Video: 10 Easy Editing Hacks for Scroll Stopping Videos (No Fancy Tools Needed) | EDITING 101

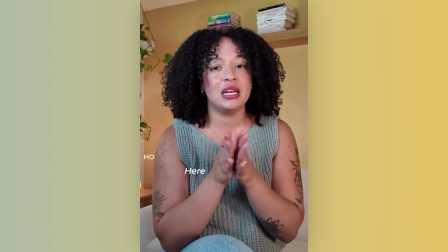(8:13)
So maybe you want to have your text transition in with a typing effect, a favorite.
Here are some tips you absolutely need to know that are going to make you look more confident on camera.
Like a lot of these edits, you want to use them to call out a really important part, a really funny part, a really interesting part, or a hook. You want it to enhance the video so people are watching longer and it's really keeping them engaged, not just to make it seem fancy. Another one of my favorite effects is a green screen.
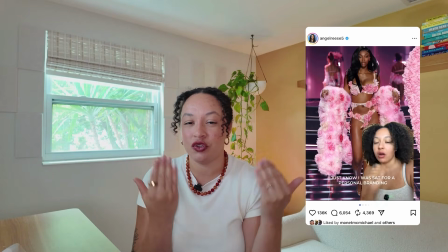(8:42)
I know some people really love to natively record green screens because you can see yourself in relation to the background,
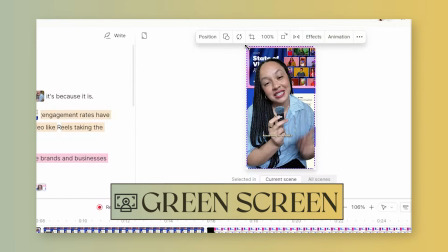(8:49)
but I actually love adding in green screens in my editing tool, and you can do this in any editing tool, and we do it for our clients of like, just film the talking videos and we will add in the green screens afterwards. And green screens, it's like essentially like you're doing a workshop or a presentation, so showing examples of what you're saying. It's such a great way to make a talking video a little bit more interesting, and you can use it for the entire video and change your like slides,
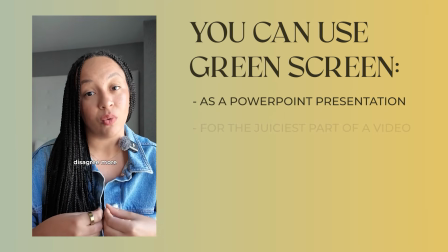(9:13)
or you can use it for maybe the juiciest part of the video, or even for the beginning of the video. What's really important is that you reposition yourself as the talking element in relation to your green screen.
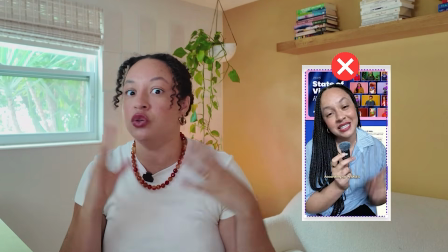(9:26)
So you don't necessarily want you to take up the entire screen.
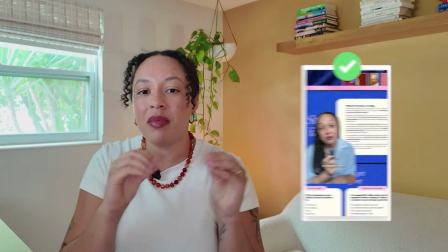(9:29)
It can be nice maybe at the beginning to like show a preview and get people interested, but you want to make sure that you are secondary to the visual that they're seeing.
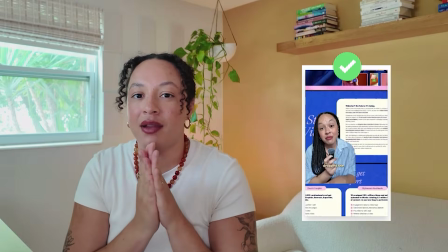(9:38)
So moving around to the corner, making a little bit smaller, but green screens are just so easy to do and I just love them.
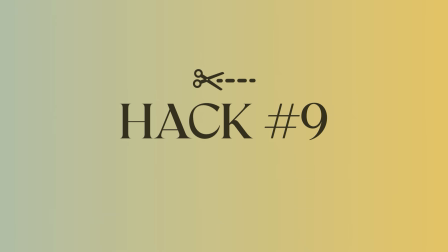(9:45)
They never go out of style for me. The next one is also an essential, and it is adding in B-roll or picture-in-picture elements.
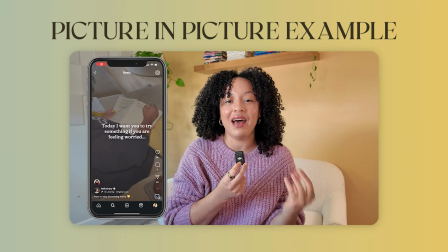(9:52)
This is where you're adding photos, images, and videos, whether it's literally on top of a talking video where you can still see the talking video,
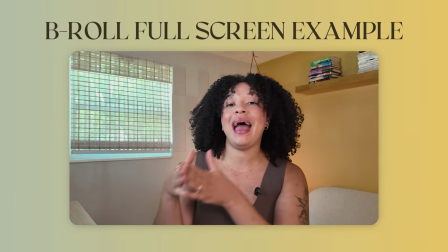(10:00)
or if it's adding it on top in between main points to add in that pattern disruption. So either this means adding the B-roll directly on top as a new layer wherever you're editing,
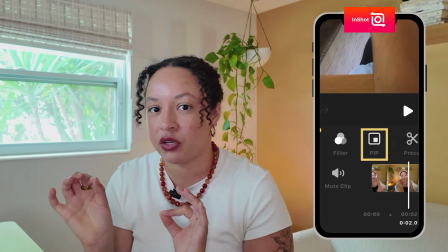(10:13)
or you can look for a picture-in-picture icon. It's usually like pip.
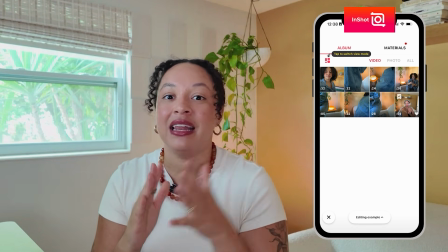(10:18)
I used to call it pip. Maybe we can still call it pip. But essentially that's the easiest way to add in images and videos on top of your main footage. My biggest tip when adding in these different types of edits is don't just rely on what you're hearing when you're editing,
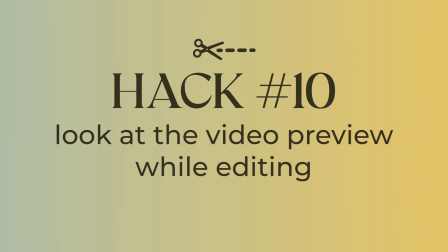(10:33)
but really follow the preview of the footage that you're editing.
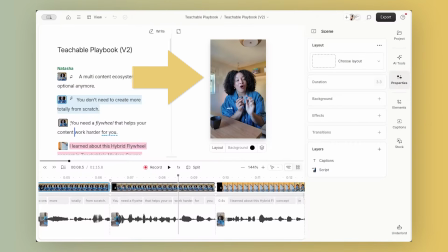(10:38)
I'm always looking at the preview window when I'm editing my content, so I know exactly where I want to split things,
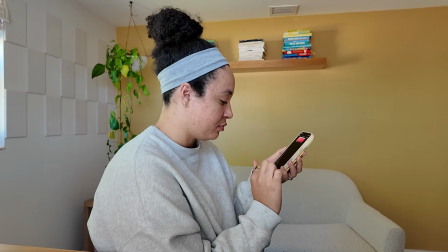(10:45)
where I want to add in jump cuts, where I want certain types of text elements or closed captions to start, or even where I want to add in a sound effect. I'm not just listening to the footage and watching a preview of it, but I'm literally watching the layers in my entire project. That might be overwhelming at first if you're just getting new with editing, but essentially it helps guide you on like all the ingredients you're putting into the cake that you're baking. This also really helps you with timing, which I feel like is such a small thing that can make a big difference with these edits. If even a very small part of your video text goes into a different section of text that it's not supposed to be in, it really can reduce the impact of the edits that you're creating. So I would love to know which of these editing hacks are you going to use in your next video. And if you want me to make a full-on video on all of the editing tools that I've tried, which ones I recommend, and kind of my honest feedback and thoughts on them, especially comparing mobile to desktop, I'm happy to do that as a follow-up video, so let me know if you'd be interested in that. Don't forget to watch the rest of the Video 101 series. We have more episodes coming. I have voiceover 101, scripting 101 was requested by you in the comments. So if you have any follow-up videos you want me to do, let me know, but definitely make sure you're watching Talking Head and B-roll 101 next.